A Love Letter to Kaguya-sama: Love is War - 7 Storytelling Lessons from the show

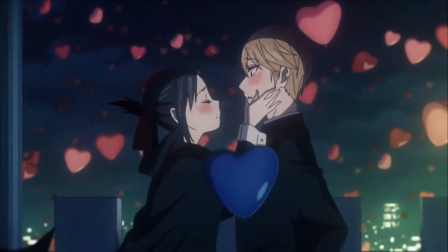249s
The illusion of status quo plays with audience expectations to make the payoffs of the show feel satisfied and hard-earned.
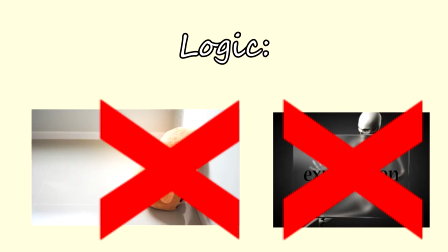256s
After all, You can't be disappointed if you have no expectations. That's why I have no expectations for myself.
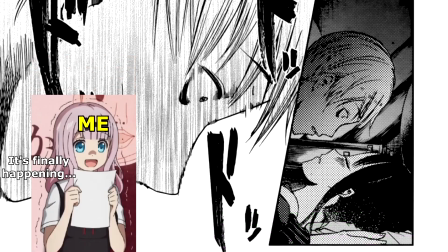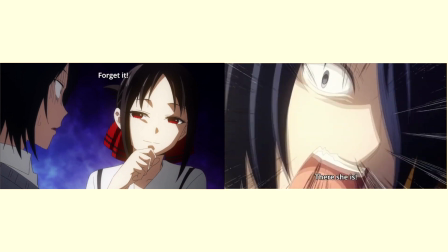270s
Speaking of expectations, the show knows how to utilize reoccurrence to enhance its storytelling.
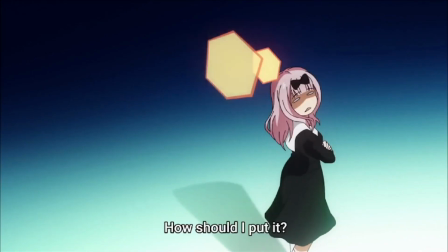276s
For example, Chika training Miyuki.
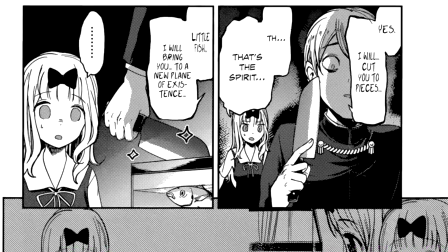278s
From volleyball to singing to dancing to flanating a fish, yes, anime watchers, this manga panel actually exists, to rapping to balloon arts.
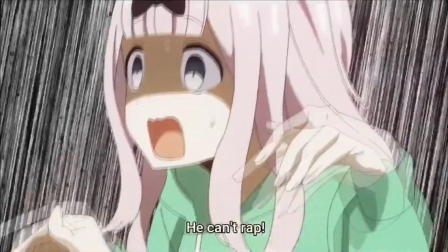287s
Each time Chika trains Miyuki, she becomes more and more distressed, and every training episode is different.
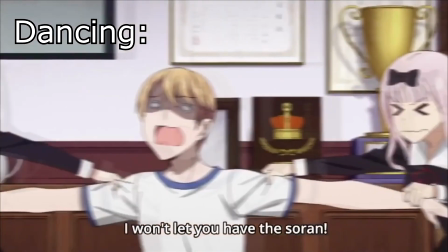293s
Oh, Chika is good at music, this should not be dead r- Kaguya is involved. Whatever this is, Miyuki teaches Chika, what?
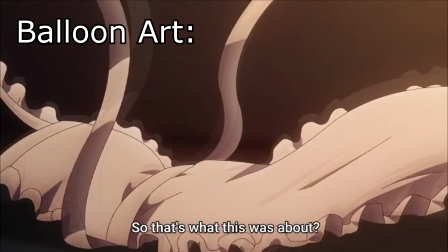302s
The training part is not focused on because the important part is the moment between Kaguya and Miyuki.
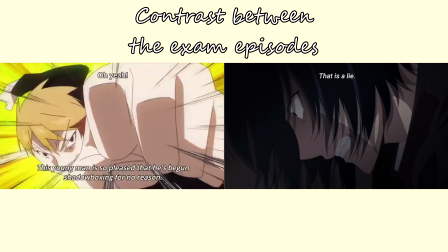307s
These episodes rely on audience expectations and knowledge to work, building on a similar previous episode.
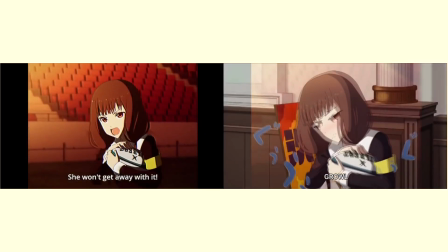313s
So yes, this show is not really episodic. There are also reoccurring motifs that act as inside jokes, rewarding the audience for paying attention.
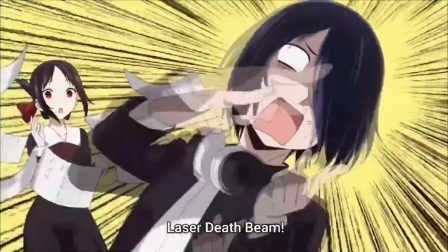321s
Laser death beam is a nerd way of showing jealousy.
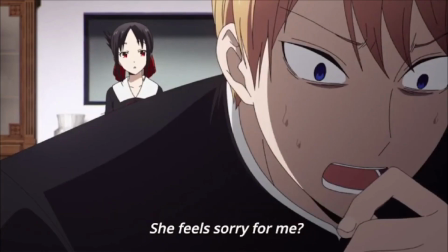325s
How cute symbolizes Miyuki's insecurities and fear of Kaguya looking down on him due to his status.
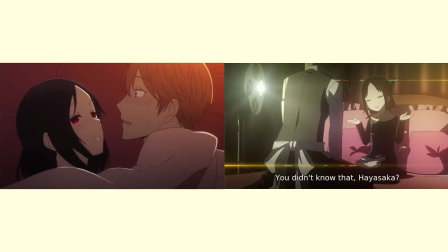331s
Even though in reality, this is what usually happens.
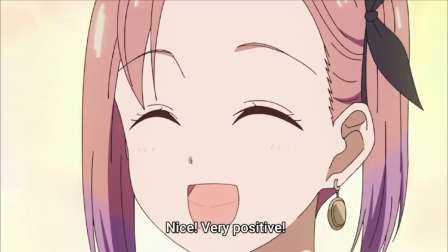335s
Reoccurrence can be effective if used properly because it keeps the audience invested by building on information they already know.
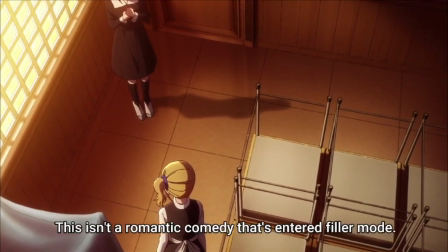342s
But too much reoccurrence can make the story feel repetitive and boring.
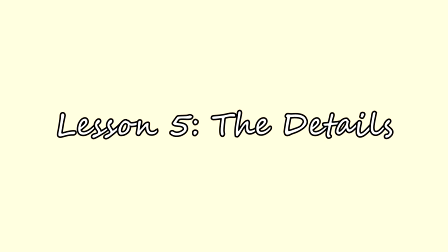351s
The attention to detail in this show is amazing.
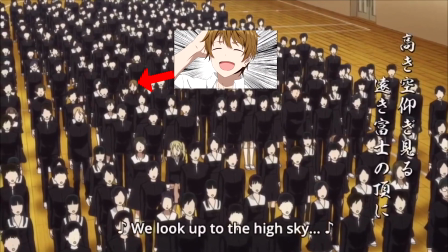354s
From the test score to the side characters, ought to make the fictional world feel real through glimpses into the lives of others.
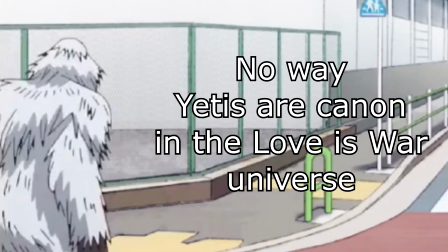361s
Yes, that is world building in a rom-com.
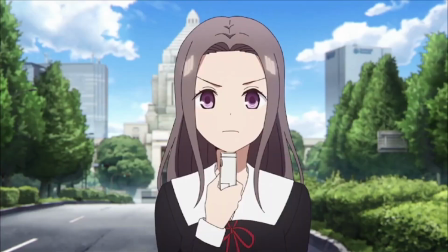364s
Some details become easter eggs that reward the audience for paying attention, like Carrie's Ship Trash Kino and Erica Miso Coles.
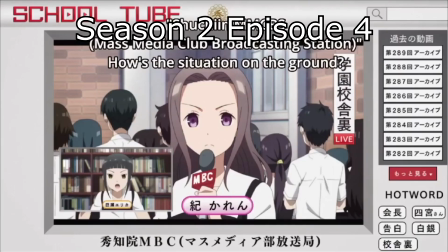372s
I didn't make it up, these are the official names. The duo appeared many times throughout the show long before their official introduction in season 3.
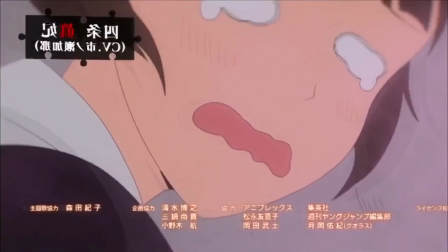380s
And how can I forget about Maki? The audience spent the first two seasons questioning who the hell was this stalker, even though the answer was there from the start.
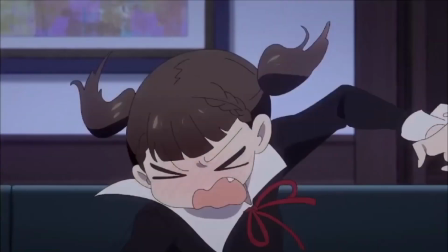389s
When Maki is finally introduced, the audience is rewarded with the answer to that question. Next time you write a story, don't forget about the details.
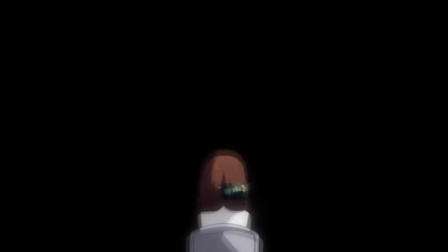396s
This is just a long way to tell you to remember your world building. They can make your world feel real, reward the audience for paying attention, and give value to re-watchers.
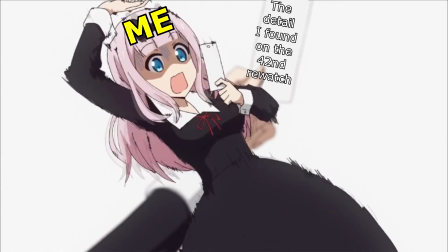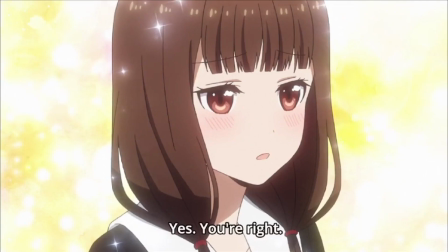409s
Narration Wait a minute, the narration in Love is War seems redundant.
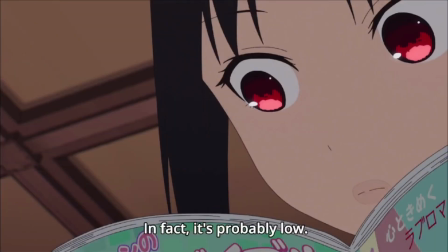415s
Honestly, at least 80% of the narration can be deleted, and the audience will still get the story.
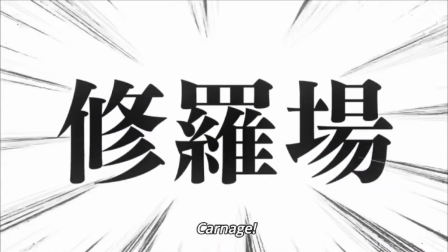420s
But the narration still works. Why? Random facts from the narrator add a layer of richness to the story.
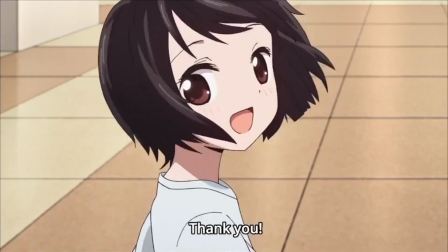427s
Thanks to Love is War,
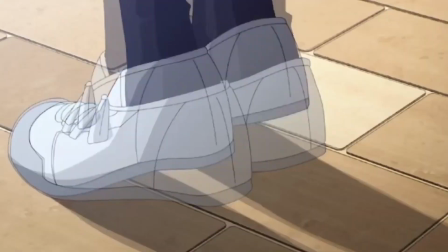428s
now I know how to cosplay the next time I travel to France. instead of repeatedly yelling baguettes and french fries on the streets and getting weird stares.
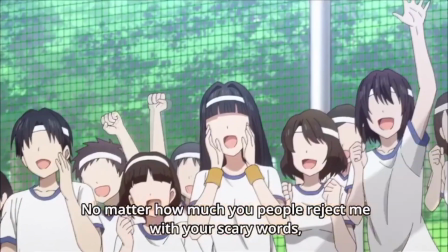437s
Don't ask. Most importantly, the narrator is like a caster of a sports match.
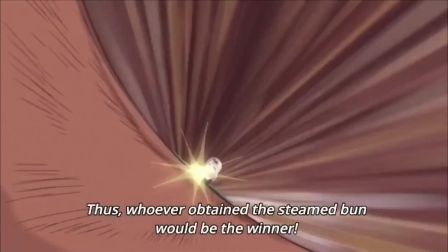441s
He announces the battle results and emphasizes the stakes, or to dramatize the war between Kaguya and Miyuki.
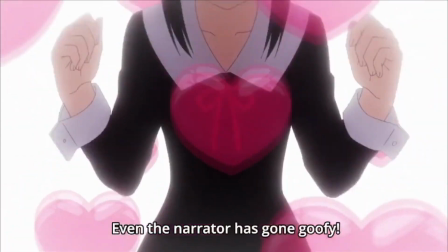448s
The show knows when to use narration.
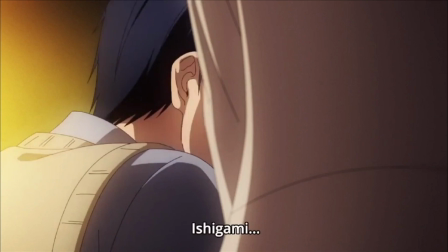450s
The narrator is silent in serious dramatic parts, like the Ishigami backstory, letting the audience feel the story for themselves.
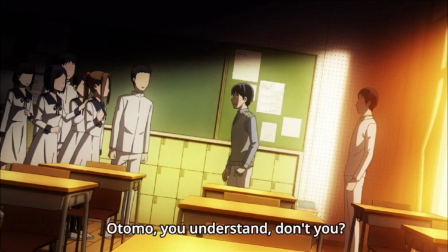457s
Can you imagine if there was narration though? He made a final plea. Will it work?
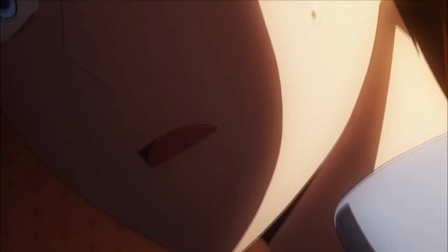463s
Will anyone believe him? Oof, Ishigami has taken a fat L or something.
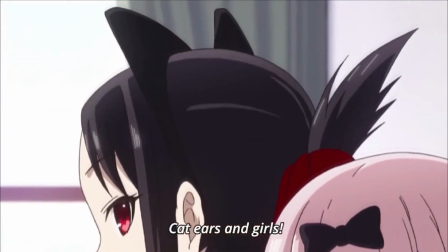471s
I don't know. Yeah, you get the idea. Only use narration if it enriches the story and matches the tone.
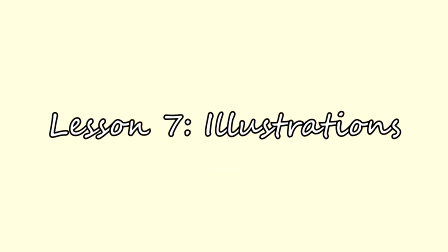481s
One of the defining features of the show is the use of illustrations.
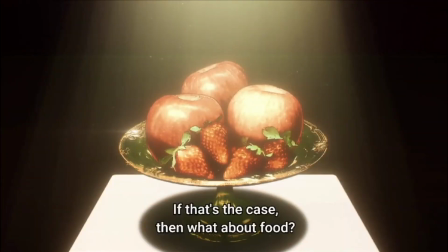485s
The illustrations are used to dramatize the thought process of the characters, keep the narration interesting.
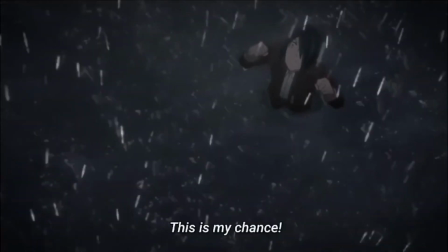490s
Visualize abstract thoughts with metaphors, make pop culture references, incorporate visual gags to enhance their comedy.